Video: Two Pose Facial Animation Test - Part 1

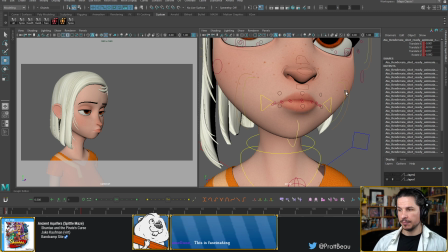[43:55]
This is going to be the big area that we can push things. So instead of just going like that, maybe she's kind of mouth off to the side a little bit. And the way I'm going to think about which side I want to have her compressed on is
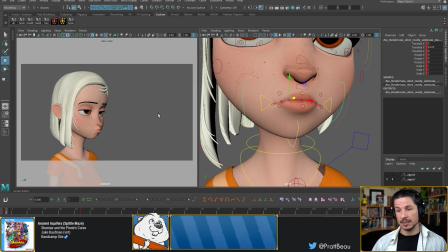[44:15]
to both see if I can add more contrast to the face and also to see if I can sell what she's bored with.
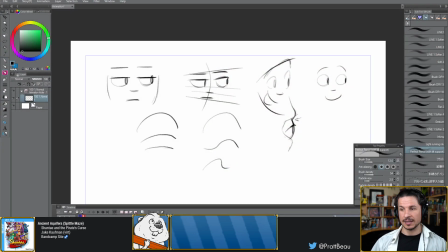[44:22]
And this comes to the directionality. I've talked about this a lot. I know for those of you who've seen this before, I'm pretty sure it's probably getting boring.
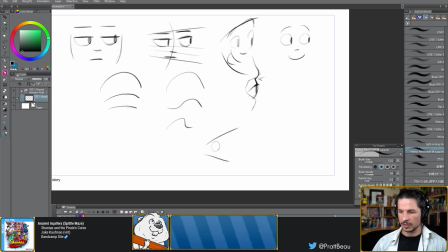[44:31]
But if you open up the face in this direction, so let's say we'll just do the eyes here, like that. This means the character is interested in what they're looking at. If you go the other way,
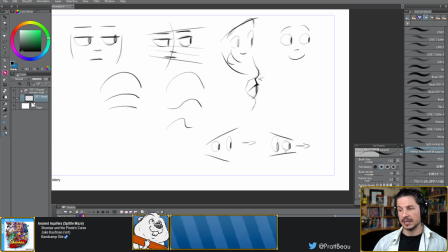[44:48]
like this means that they're not interested in what they're looking at. They don't like it. It's like, it's a negative emotion to it because the one side is closing off. It's kind of like if you're looking at something and, oh, that's delicious. That side's going to open up. Ugh, I don't like that. It closes down.
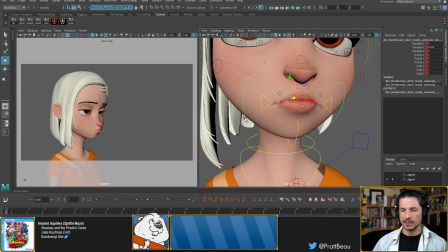[45:09]
So if she's bored at whatever she's looking at, that side's going to go, really? That? Versus just kind of being neutral.
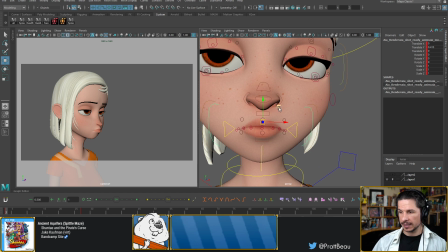[45:21]
And since she's looking screen right, I can push that right there. And let's rotate the mouth as well.
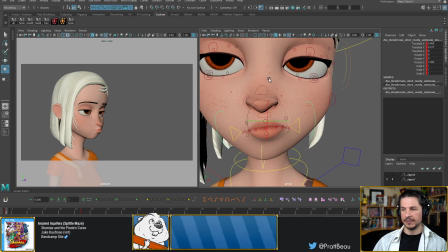[45:38]
So already that's going to be adding some line of action. You can see from the front of the face already, we're starting to get that curve.
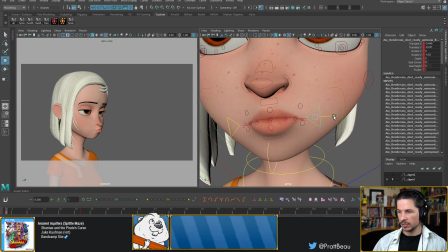[45:47]
We can maybe move the mouth corners a little bit more just to make them asymmetrical. So since the mouth is being pushed this way, this side of the mouth is going to be more compressed.
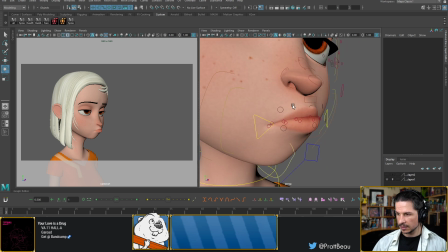[46:03]
Let's see, what else can I do? Maybe try to make the top lip a little thinner, just so we can see that contrast between top and bottom lip. Jerem, hello! And I think Amelun, thank you so much for the follow as well. And Anthony, thank you so much.
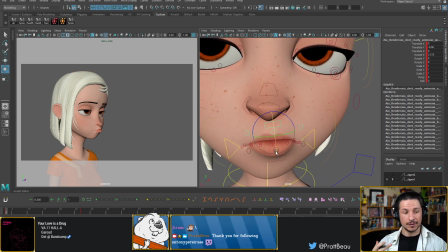[46:24]
So we've got the mouth here now, and Jerem, thank you so much as well. So the nose is another thing people tend to forget about. The nose is very flexible. It moves a lot. If I do this, you can see how much my nose is moving.
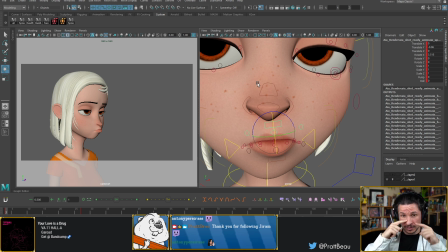[46:42]
It follows the mouth. The base of the nose, like right about here and down, is cartilage. It's very flexible. So anytime your lip moves, that nose is going to be affected. So if she's going like this,
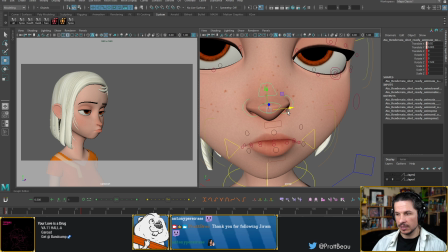[47:02]
the whole nose is going to kind of twist and move along with. Not all the way, but a little bit.
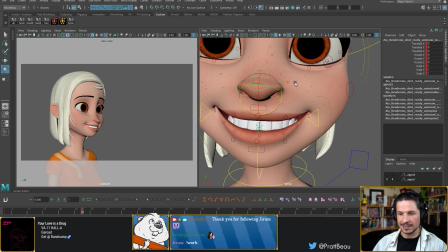[47:13]
This will give a nice kind of fleshiness where when she smiles and changes direction here, now we're going to see that nose even move.
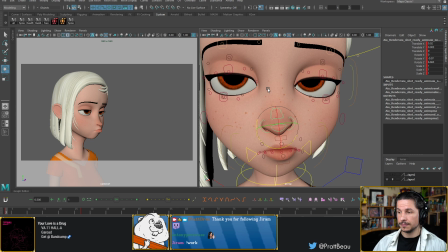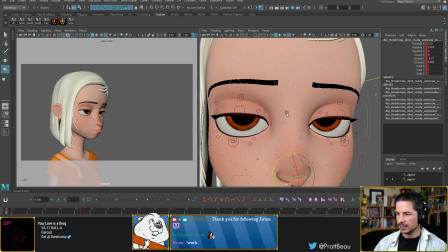[47:26]
So we've got that. Now the eyes, let's kind of close it a little bit more.
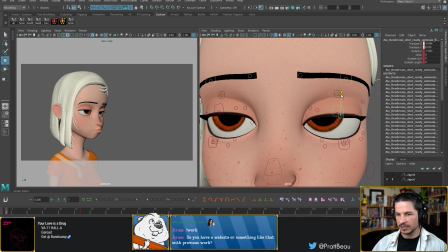[47:38]
I don't have a website with my previous work. Unfortunately, most of the previous work I've done is still under NDA. I do have a demo reel site. I can't remember what the command is for it. But it is, I think it should be down below there.
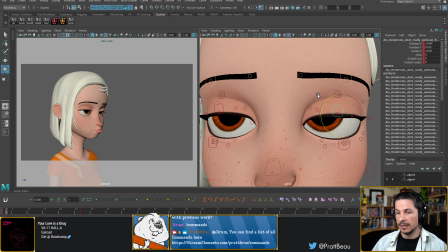[47:59]
It's a site for my brother and I. And the work on there is old.
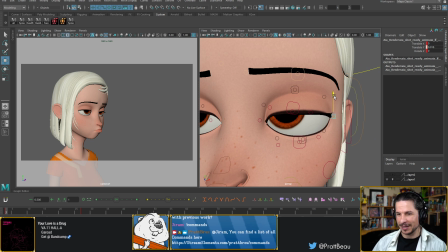[48:06]
I will say that right now. We haven't updated it in 5-6 years. So I like to keep it around basically because it shows where I was when I graduated animation school.
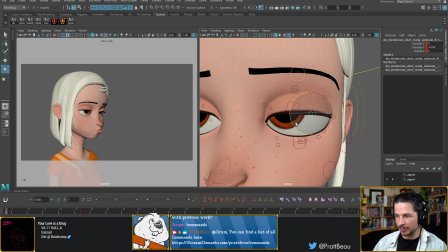[48:23]
And the reason for me that's important is I now teach animation as well. And when I started learning animation, I had 0 animation experience.
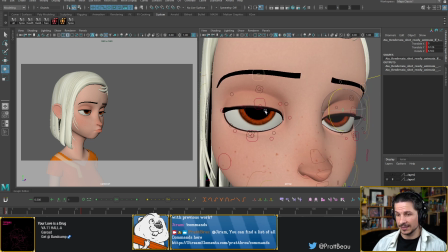[48:39]
I knew nothing about animation, like literally nothing. When I jumped into animation school, I used to be a baker before that. My brother and I were both bakers.
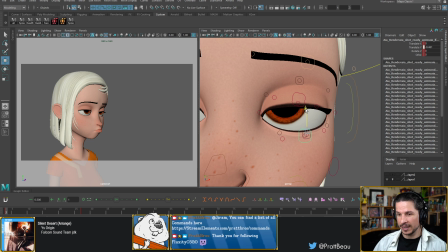[48:54]
We started animation. We had no idea what any of it was. And by the time we finished our school, which was Animation Mentor, we had those demo reels on our website, which, yeah, it's, let's
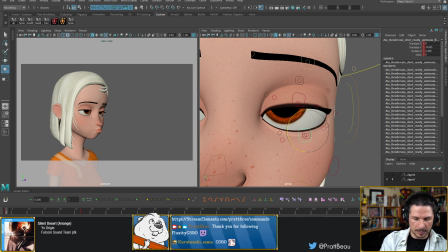[49:12]
see, I think it's thepratbros.com. I believe. There you go. See,
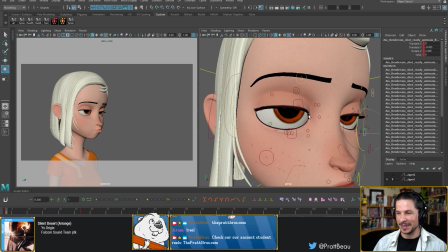[49:26]
there's the command.
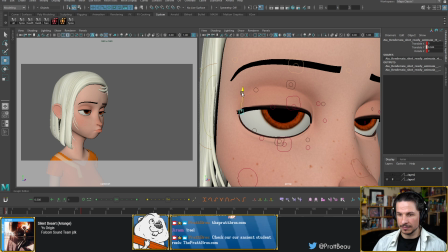[49:29]
And from there, we've now gotten hopefully better. I would hope so.
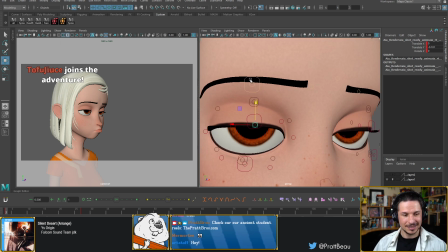[49:37]
And Artstuff, hello! Tofu Juice, thank you so much for the follow.
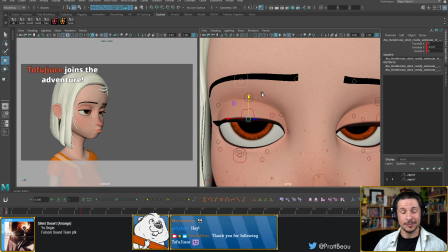[49:41]
How's it going, Artstuff? For anyone who doesn't know Artstuff, he is an awesome rigger. He made the Zelda rig, which you've probably seen on Twitter. There's so many awesome shots with it.
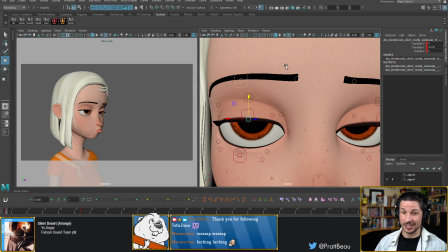[49:54]
Check out his streams. They're a lot of fun. Also check out, if you're animating, check out his rigs. The Zelda rig especially. I'm a huge fan of Zelda, if you haven't noticed from the background. So check out that rig. It is so much fun to work with.
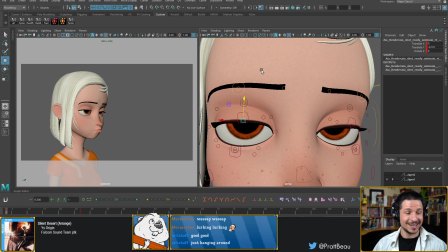[50:14]
And Mermodi, thank you so much for lurking it. I don't mind when people lurk. I love, as long as you guys are having fun here, that's all that matters to me. And Arsoft just hanging around. Nice. I may have finally found an apartment.
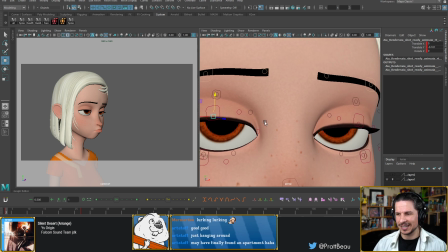[50:33]
Nice. Congrats. Apartment hunting is not fun. It's stressful.
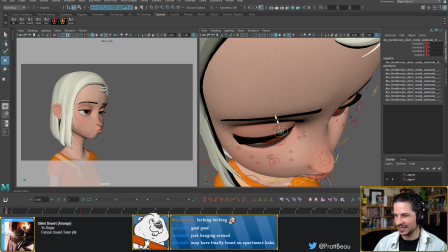[50:42]
I had to do that once a long time ago now, and it
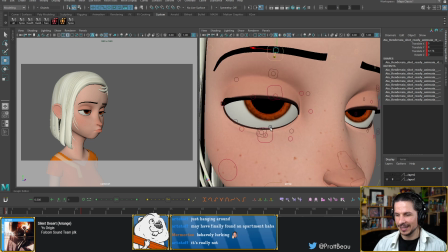[50:49]
was just such a pain. Let's see. Behaviourally lurking. Nice. Let's see.
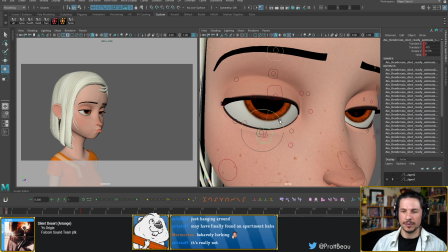[51:06]
So for the board expression, there's a few different boards that I can go with, and I can get the different feeling just by the bottom lid. So for example, if I bring it down here, this is going to make her feel more tired.
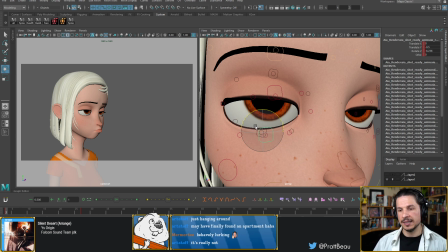[51:19]
It's going to kind of give this sagging feeling to the outer eye and make her feel like she's just had a really long day. If I bring it up a little bit, she's going to be a little bit more focused in her boredom.
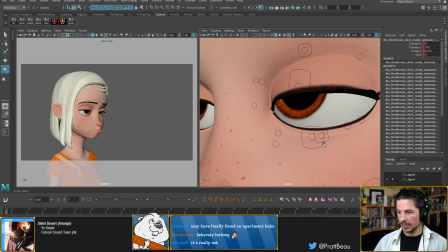[51:33]
So she's not tired, she's just bored. So I think I'm going to try to go for that a little bit more.
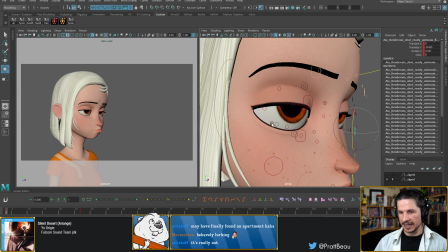[51:42]
It'll also give a nice kind of dynamic swoop to the eye.
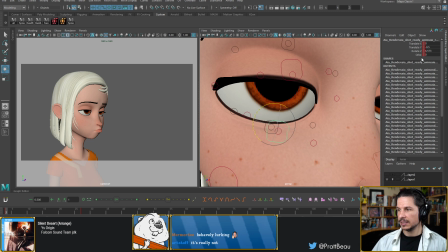[51:49]
Another thing you can do with boredom and things like that is, if your rig allows it, which this rig does,
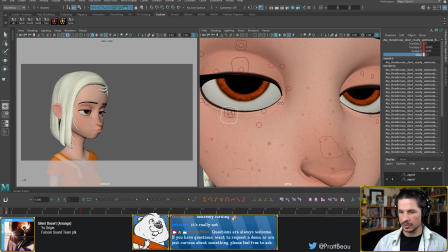[51:56]
you can sometimes use these controls to add like more detail to the bottom lid. It basically just kind of adds more of a curve there.